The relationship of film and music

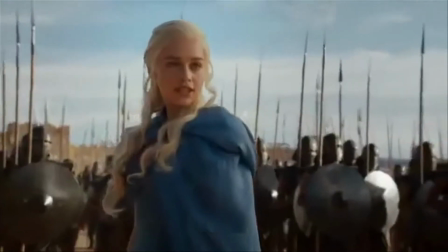(0:00)
Hello, I'm Melissa Armstrong and I'm here to talk about the relationships of sound in film. Throughout this video I will be talking about three examples.
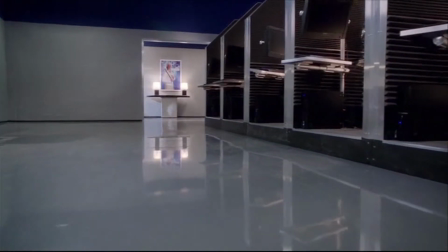(0:08)
My first example is Community.
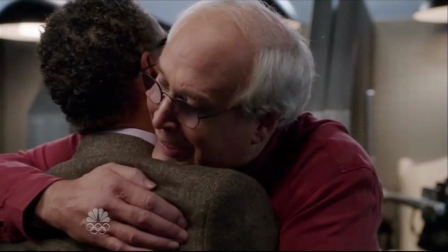(0:11)
Community is a TV show about a study group who no matter what happens they remain friends and do what they can to help their college, Greendale.
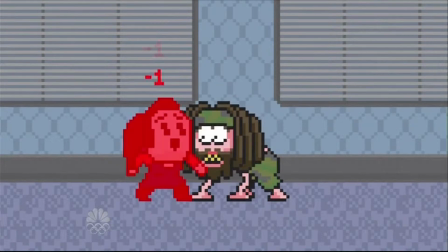(0:18)
Within this episode they play a game with avatars to try and help their friend Pierce win his inheritance against his half-brother Gilbert.
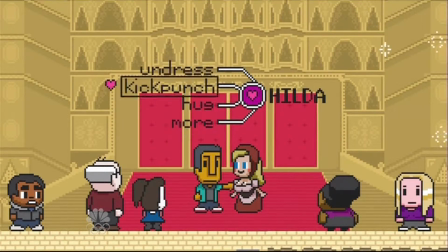(0:25)
At the end of the episode the study group forfeit as they feel sorry for Gilbert as he was neglected by his dad.
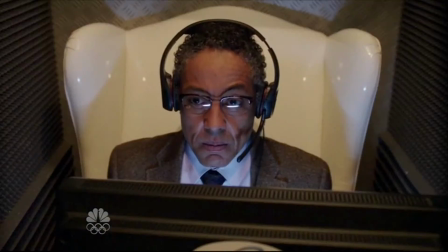(0:30)
While there is dialogue in the scene, there is also non-diegetic background music.
We're forfeiting.
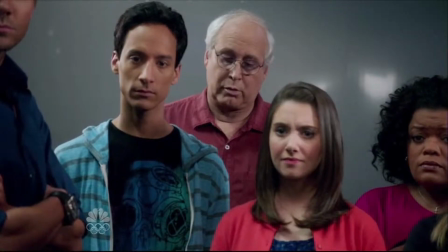(0:36) Warning, player forfeit in 30.
The music is slow and has a gentle tone, but is high-pitched to set a forgiving, calm and happy mood.
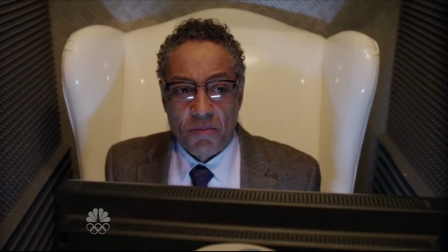(0:44)
However, the music has an electronic sound to it that tells the audience that the episode is set in the gaming world.
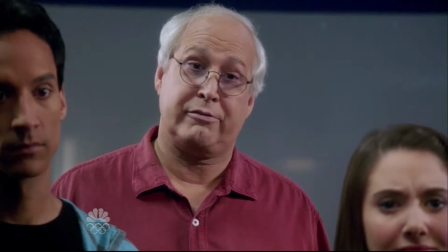(0:50)
As well as background music, there is also a diegetic electronic voice, which is telling the group that if they do not return to their seats, they will forfeit the game.
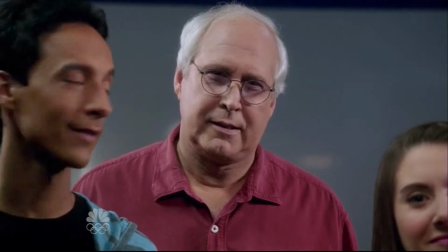(0:57) Warning.
The voice is slightly drained out and has a low pitch to it, which makes the voice sound cold.
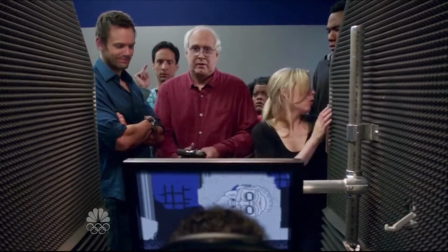(1:03)
This helps explain to the audience that the group are forfeiting. So what does the sound of this TV show do in regards to the relationship with the film?
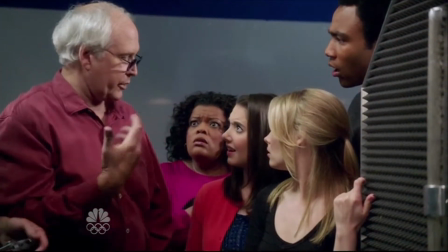(1:10)
The background music helps explain to the audience what the episode is about, and what mood they should feel towards the characters and the situations.
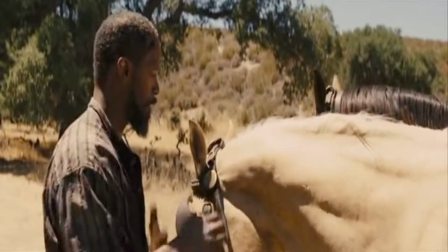(1:17)
My second example is Django Unchained.
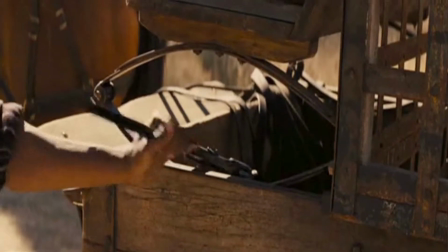(1:20)
This film is about slavery, set in the 1800s, and two men who are bounty hunters who are trying to rescue a female slave who is owned by a man called Misho Kandi.
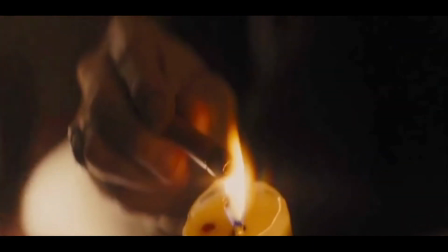(1:28)
In this scene we see cutscenes of the Doctor thinking back to his memory to where he is present in a room.
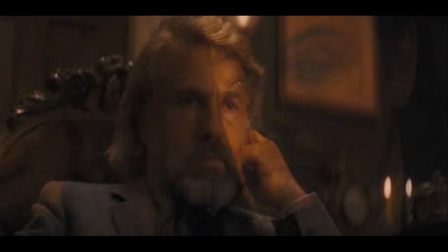(1:34)
In his memory he is seeing a slave being ripped apart by dogs.
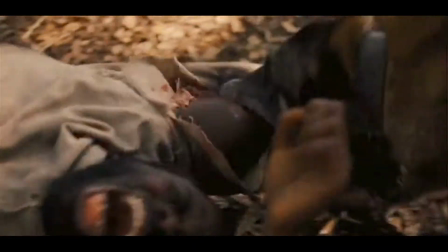(1:38)
While this scene is shown the music cuts from diegetic music, see that a young woman is performing her harp, which is also one of Beethoven's pieces, to non-diegetic music of the Doctor's memory.
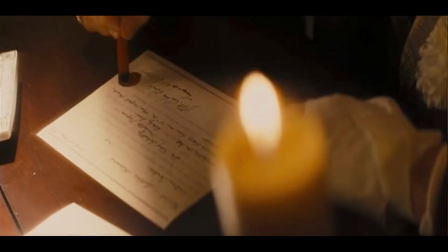(1:47)
The music is soft and slow and very relaxing, which sets a disturbing mood as the Doctor thinks about what he saw.
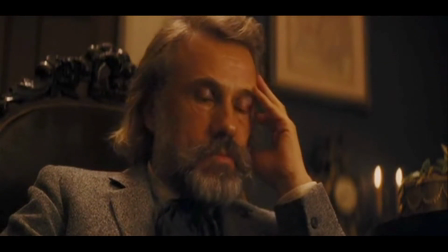(1:53)
When watching and listening to this, the audience feel uncomfortable and relate to how the doctor feels.
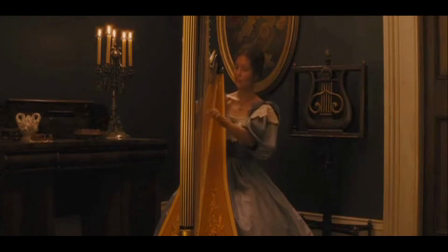(1:58)
In the memory clips of this scene, as well as Beethoven's music, we hear the screaming of the slave who is being ripped to shreds.
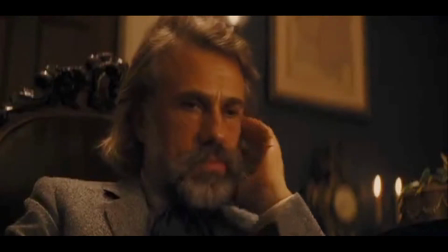(2:03)
You can also hear the sound of his limbs ripping and the dogs barking. The limbs ripping would have been created in a Foley studio by peeling open fruit.
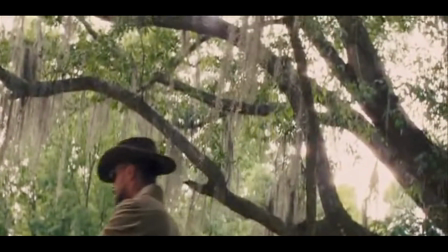(2:11)
The sound here happens fast and creates a terrifying mood for the audience.
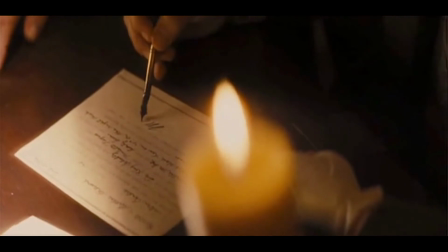(2:15)
Also during this scene, we hear the clanging of plates as one of Miss Shaw Candy's bodyguards picks up the plate of white cake. he also knocks the gun back onto his shoulder.
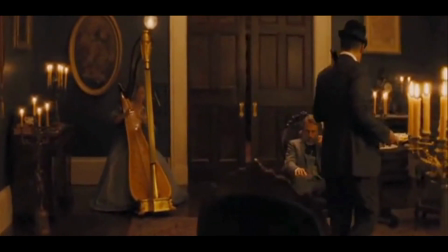(2:25)
As he does this you can hear a quick tapping of metal. Seeing the guy with a gun and hearing bullets inside moving about helps make the guy look dangerous.
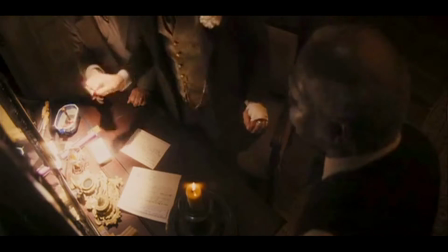(2:32)
At the end of the scene we see we see the doctor shouting at the
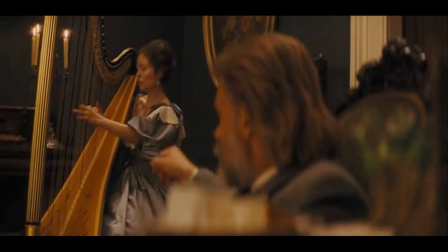(2:37)
girl to stop playing as she stops playing the music stops and all of the other characters stop what they're doing.
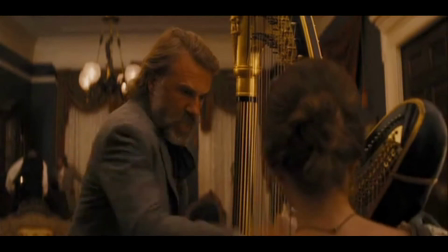(2:42)
For a second there is silence which sets an unpleasant mood. What the sound does in this film is create a disturbing atmosphere.
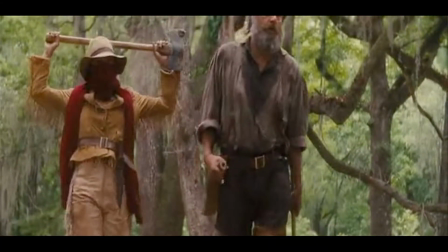(2:49)
The The relationship of sound and film in this scene together is used to make the audience feel discomfort and slightly horrified of what they are watching.
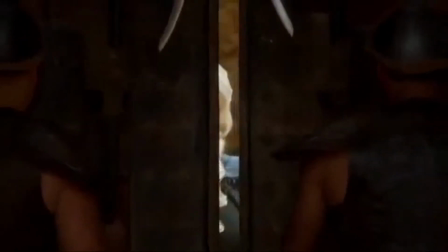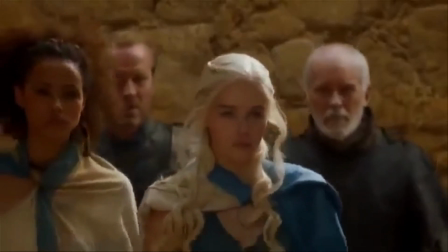(3:01)
My third example is Game of Thrones.
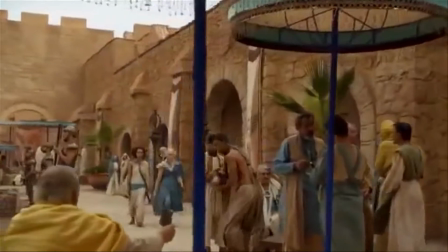(3:03)
Game of Thrones is a popular fantasy TV series with lots of plots, romance, anger and with one particular character Daenerys who owns three dragons,
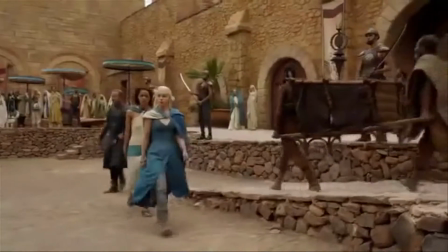(3:11)
in which she plans to take over the Iron Throne which lots of other people are fighting to get. In this scene we see Daenerys say Dracari.
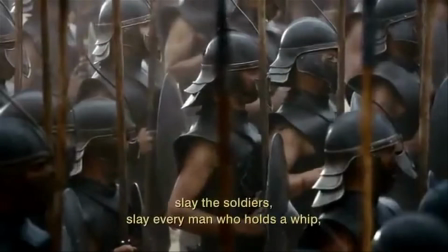(3:20)
Before she says this, there is non-diegetic background music, which has a hard tone, low pitch and gradually gets faster.
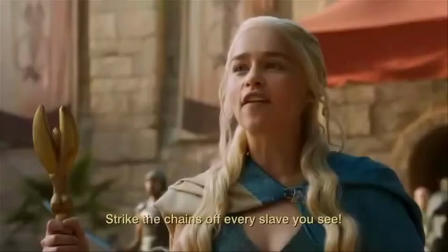(3:26)
This was created to build a thrilling tension and mood.
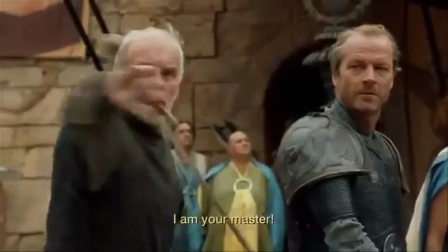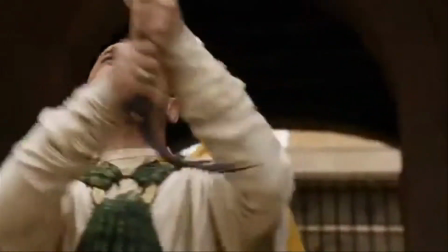(3:37)
Once she says the line, the music suddenly stops and with faded diegetic sound of people screaming in the background.
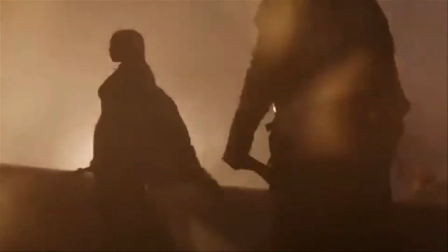(3:45)
The music stopping represents that something is about to end and second later a man is is burnt alive by one of the dragons.
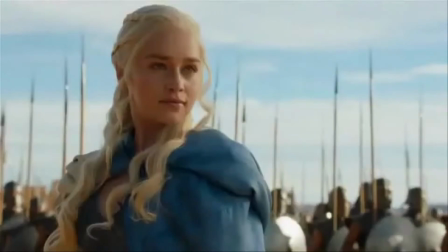(3:51)
While the dragon burns his feet, there ends a loud, high-pitched screech from the dragon, with wings flapping and the sound of a blowtorch.
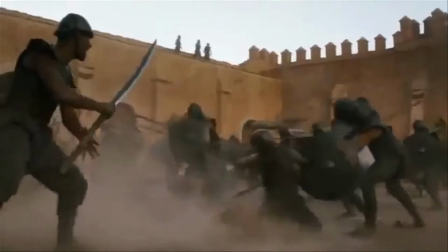(3:59)
As the dragons are mythical creatures, the three sounds would have been created in Foley Studios and put together with the action to make the dragon real.